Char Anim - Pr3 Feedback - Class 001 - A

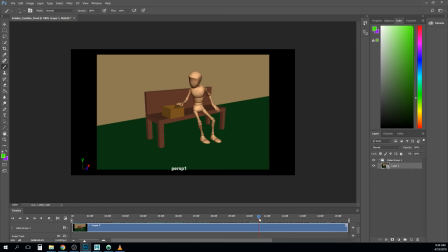[32:57]
So I think I would just speed some of those little sections up, and I think you can trim 5 minutes out of this just by doing another really hard timing pass. And that would be my biggest note, is really the timing pass. I think the acting is actually pretty good.
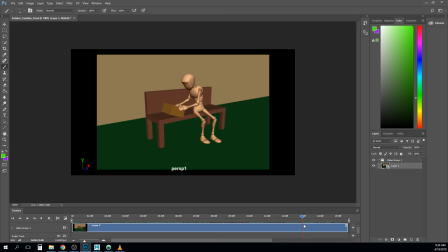[33:14]
I would maybe ease in this like tilt a little bit more, and then maybe you can sort of lower the character's head first, like get their heads a little closer, and then push it
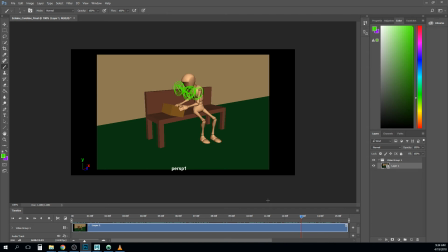[33:31]
forward over time there. You could try that a little bit, or something. That's probably exaggerated too much, but instead of like having the head kind of just lean straight over, if you kind of anticipate it back a little bit and sort of dip it in,
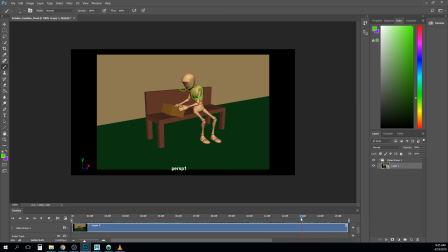[33:51]
I think that you can sort of convince us that the character's sort of sneaking up on this box to peek at it, and then being surprised and hopping away, right? I love, again, like everybody else, I love what you got going on with the feet shuffle there.
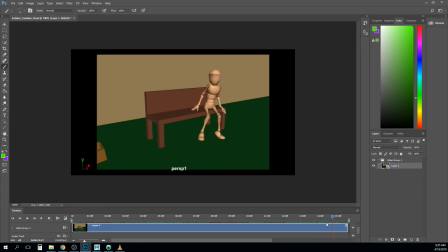[34:09]
They look very frantic. This little hand push looks nice. I think I would let them, again, kind of like this foot here is constantly moving. Like let it hit a point, hold it for a frame or two, move to the next point, hold it for a frame or two, move to the next point.
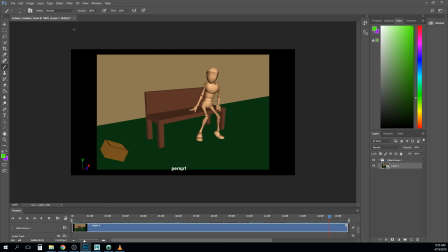[34:26]
And I think that will help that as well. So yeah, overall great work.
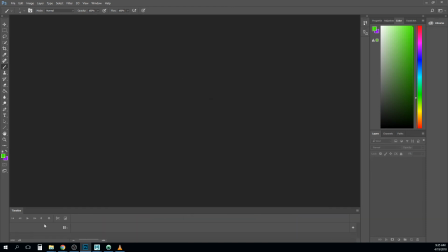[34:33]
Okay.
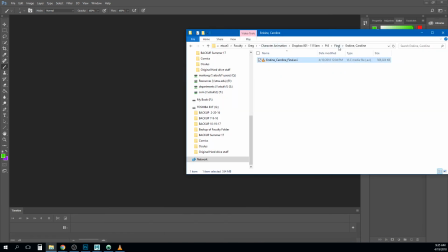Andrew, Reason Unfinished. I will read that later. What's happening? Oh.
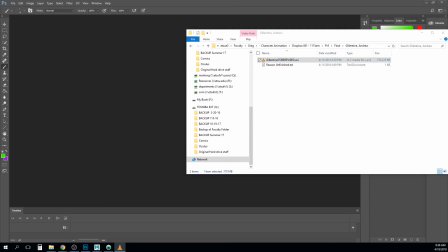[34:53]
Okay. So you got give me 1 second. Sure.
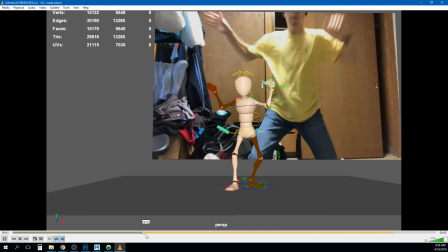[35:01]
So you have this piece here.
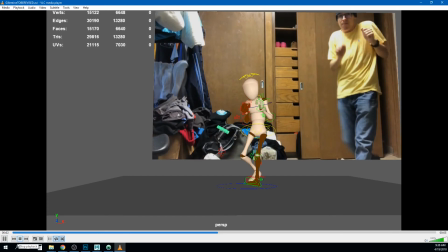[35:07]
Yeah.
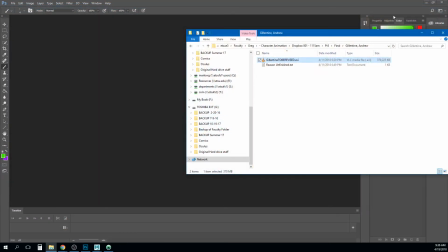[35:12]
Let's do this.
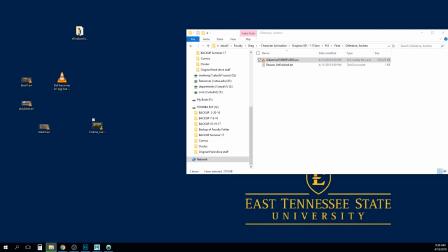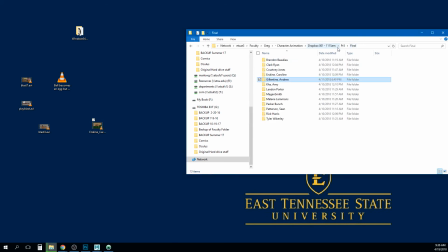[35:20]
Let's see where we're at.
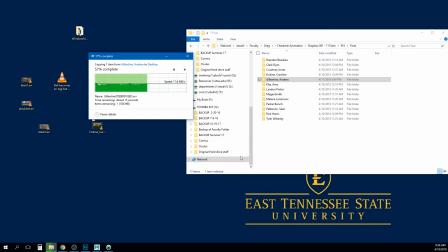[35:31]
So I may take a break after Amy's. I'm just kind of looking and seeing how we're doing here. I'm spending a little more time on these than I thought I was going to. That's cool. I'm enjoying it. Hope you are too. So Andrew.
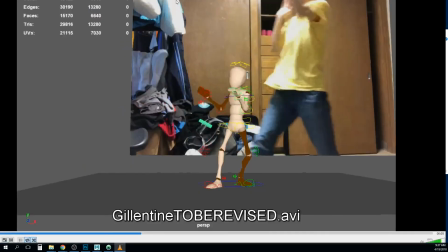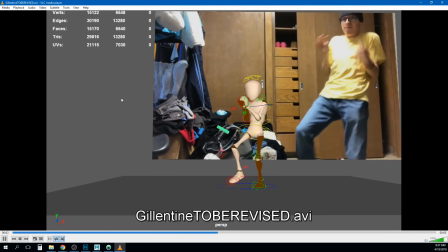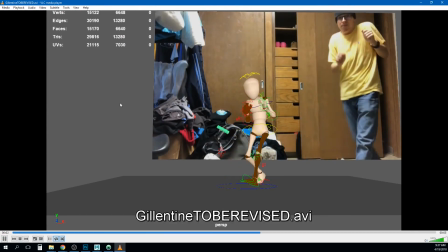Yeah, I think this is actually pretty good in terms of blocking. Still has a ways to go.
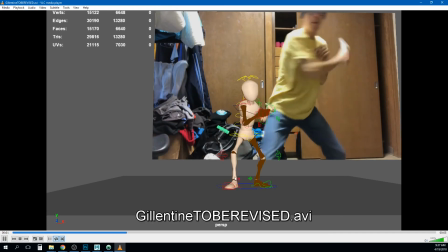[36:17]
So I'm glad you got something in here. In terms of the blocking, I think I would have, you have a pose in here
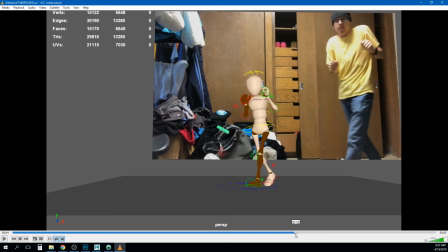[36:28]
that is kind of neat when he
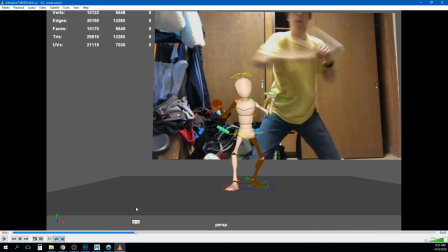[36:35]
swipes right through here, right?
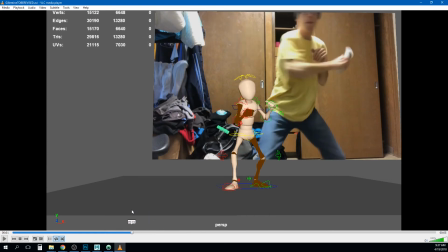[36:37]
I think you need to, I think I would exaggerate that right through here just a little bit more and get that character's arm just a little straighter, and that's going to feel like it feels like in your reference that you're holding back,
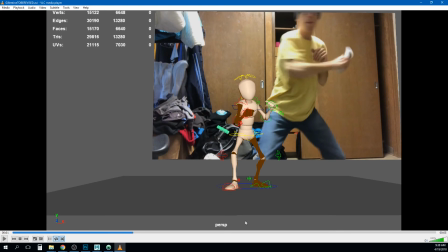[36:55]
and I think because of that it's feeling like your animation like he's holding back, and so I would let him like kind of go a little bit bigger on that arm swipe, on his right arm swipe, right? Maybe extend that out there a little straighter.
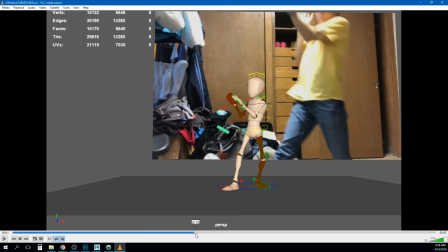[37:09]
It's going to make a nicer arc, and then it's going to give you something a little bit more to react to.
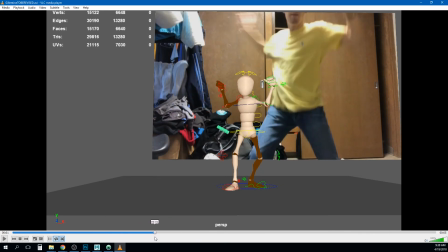[37:17]
So you throw it into that thing, right?
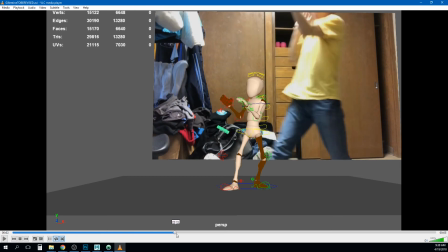[37:21]
And I think you go back to this and then start curling in.
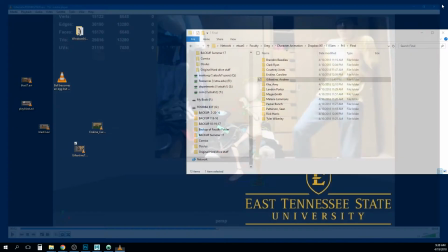[37:28]
And so I think you get some nice stuff going on there. Let me see if I can pull this into Photoshop, and I'll show you.
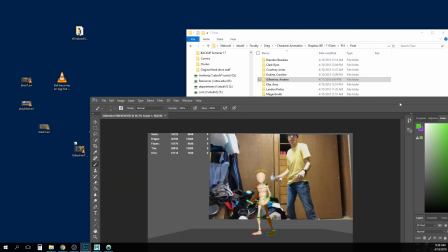[37:36]
You get some really nice stuff going on there. I think we can push some of those arcs just a little bit.
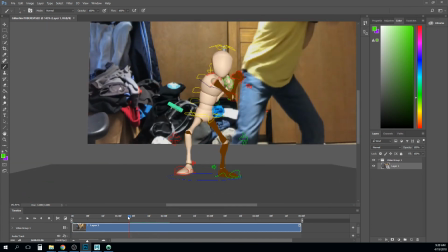[37:42]
So you go like this, right?
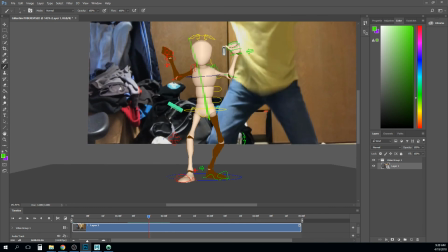[37:47]
Maybe there, not arcs, line of action. Maybe there, I push that line just a little bit more out this way, right?
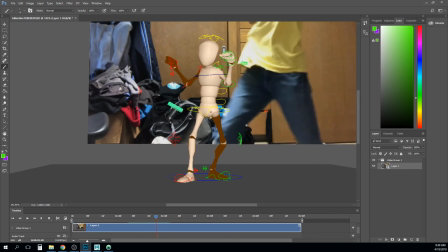[37:56]
And then that way you get to go to here and make this a little bit arcing backwards more. Let's try red where we can see it. Like arcing backwards just a little bit more.
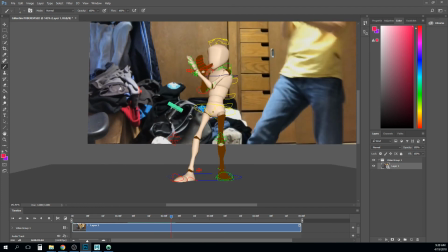[38:07]
And then I think when you go to curl in here, you can get that a little bit more of a curve there. Does that make sense? And so then what you're getting is sort of this contrast between, this like straight to arcing backward to curling in, right?
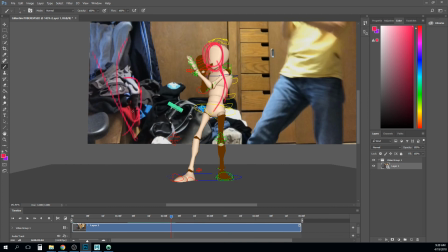[38:24]
And it's gonna really kind of make the spine feel a little bit more dynamic. Watch for your hip shifts. You got a lot of little steps happening in here, so watch for your hip shifts and foot placement. Make sure those are kind of contacting well.
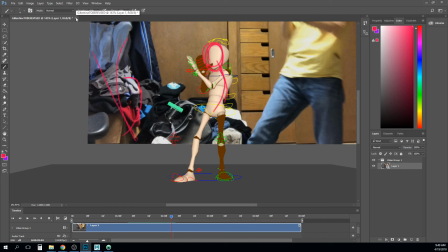[38:42]
I think this is off to a good start. I'll read the note offline. So yeah, as long as you get this in there, you got some room to revise it. So cool.
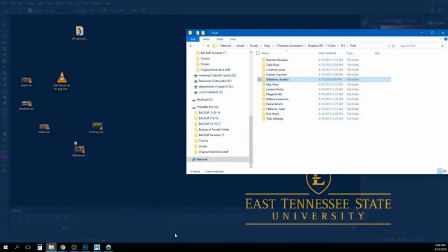[38:56]
And Amy. Oh, yeah.
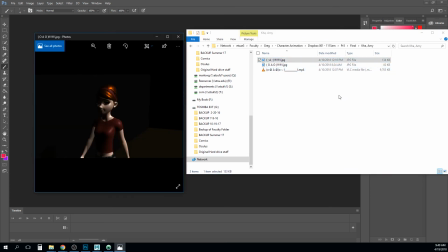[39:02]
I'm curious. I forgot about this. Oh yeah, messed up eyes. I know how to fix this.
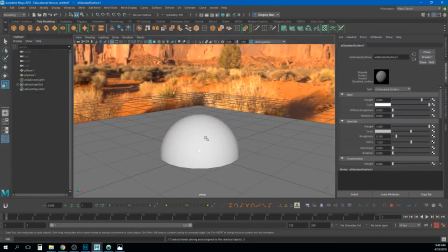[39:10]
Let me just go ahead and show you really quick. So what happens? How convenient.
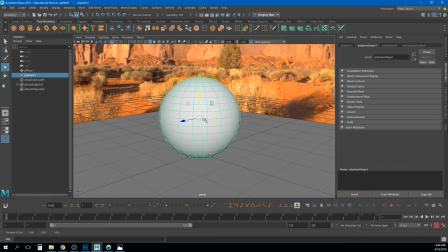[39:16]
We have two objects in here, right? So what happens is Control D. I'm going to make a slightly smaller version of this, right?
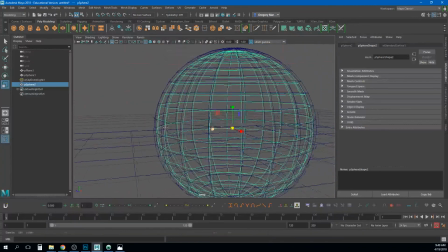[39:24]
So how eyes are usually constructed is like this. You have this part on the inside, which has the color and the iris and the retina and all that. And let's go ahead and so we have that, let's go ahead and make that
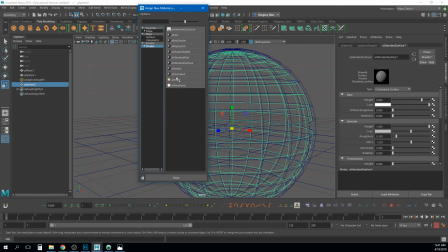[39:41]
assign a new material to it, and I'll make that blue. Now let's do this so we can see it. We'll go ahead and put like a checkerboard on it or something, right?
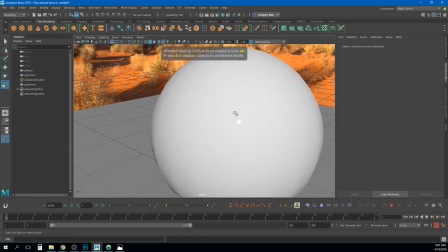[39:56]
And right now, if I hit 6, I can't see that, right? So what a lot of materials will do is they'll put a shader on there, on this outer
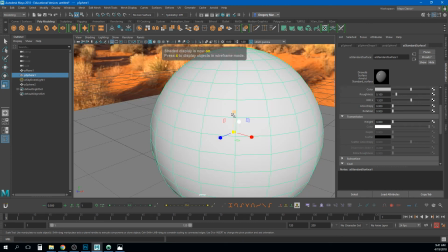[40:10]
object, right? It doesn't have the checkerboard on it. If I hide that outer object, you'll see that this one has the checker object. But when this outer one is on top of it, you can't see it. And in regular Maya render, you could just turn down the opacity and be able to see it, right? So we could go over here to
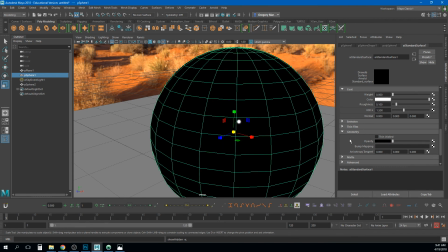[40:32]
ink its geometry, turn down the opacity, and now we can see through it, but we can't, right?
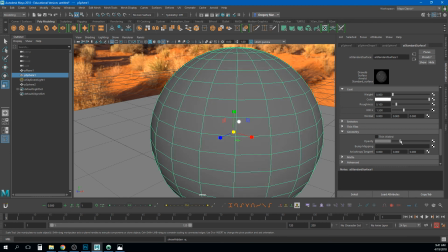[40:38]
So it's just going to render it as black.